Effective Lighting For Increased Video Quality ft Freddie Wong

Literally things like t-shirts, white t-shirts, cloth, anything that has a kind of diffuse source that you can kind of look through and kind of barely see through, that's the kind of thing you're going to be looking for to throw over your lamp. Make sure, by the way, whatever you're using doesn't catch on fire. All these options just give you more options in terms of how you want to shape the light to tell a more dramatic or exciting story with your levels of contrast and color. In the last part, we can go into some detail about lighting tools like diffusion, gels, and bounce cards.
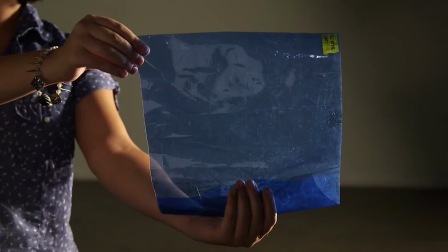Diffusion paper, for example, allows you to make your light softer, whereas a gel actually changes the color quality of your light. Let's say you want your subject to have a soft glow or to make your subject feel a little more approachable or casual. How could you do that if all you had was a giant, bright, harsh light bulb shining on them, making them look, well, scary and unapproachable?
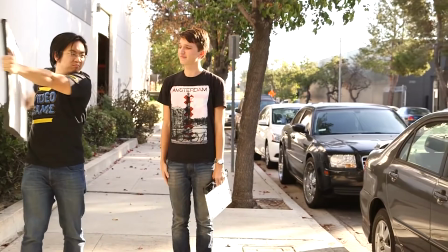If you want to soften that harsh light, you might want to consider using a diffusion. A bounce card is basically just a giant white board, which you've made out of styrofoam or poster board,
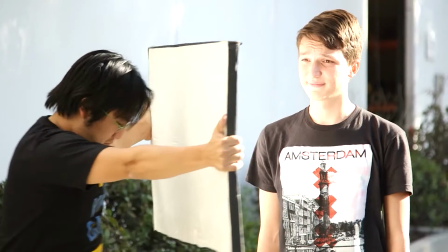and you use it to bounce light from a lighting source onto your subject to fill in shadows,
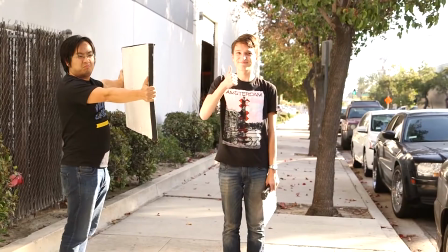even out the quality of the light, or add light to areas where it's not being hit by the lighting source that you have. When you're outside, the thing I think you need most is a bounce card, to fill in the shadows of your subject's face because if that's what you're gonna be focusing on, that's gonna be very important. Especially for things like close-ups, medium shots, bounce card will allow you to actually be able to shape the light coming from the sun. Bounce card and diffusion, because a lot of times, direct sunlight's very harsh, you'll create direct shadows. You can throw up a diffusion and make sure the shadow of the diffusion covers over your subject's face and makes it a little more evenly lit.
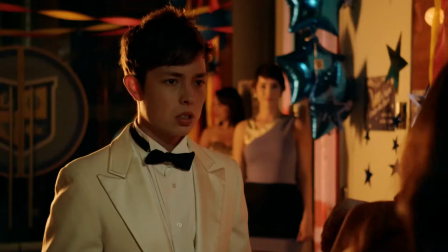Oftentimes, when we go outside, that's all we take along with us, the bounce card and some diffusion. If you want to have your light give off a particular mood, consider giving it a color that helps achieve that feel.
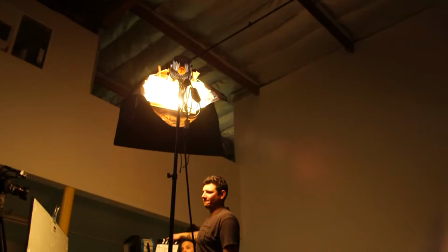For example, is it a party scene? Because colored lights work great in party scenes. By giving your lights a hint of color or a bolder color, you can change the mood of your scene.
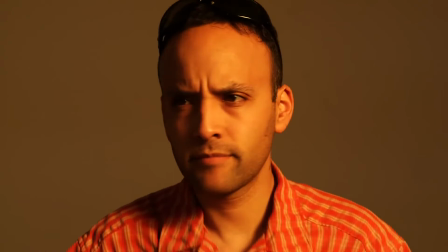A hint of yellow, for example, might make you feel a little more joyful, whereas a bit of red might signal warning or danger.
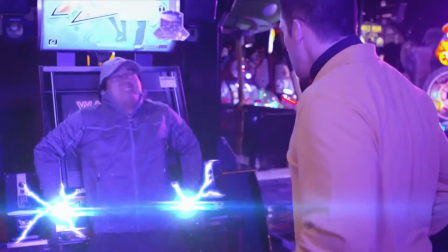So in terms of really bold color choices, we did a video called Arcade Dominator Redux,
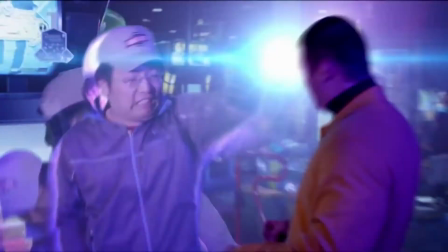where I do an action scene once again inside an arcade, and we went for a very sort of neon look in there.
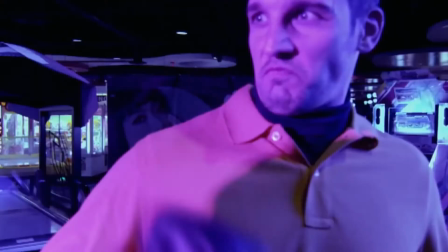It's almost like a party scene. So we were very bold with the colors that we were going for, blues, purples, magentas, and we were all over the place with it. So there was an opportunity there for us to determine the mood and determine the feel in a space where generally you couldn't really see much if you just put the camera up and started shooting. Probably the best part about lighting is that you can take familiar environments and transform them. Thank you very much for watching. If you want to check out more lessons like this one from The Creator Academy, click over here.
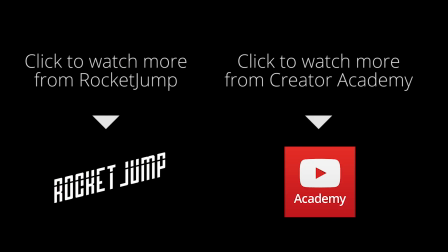And if you want to see some of the stuff that we do, check out youtube.com slash rocket jump or just click over here.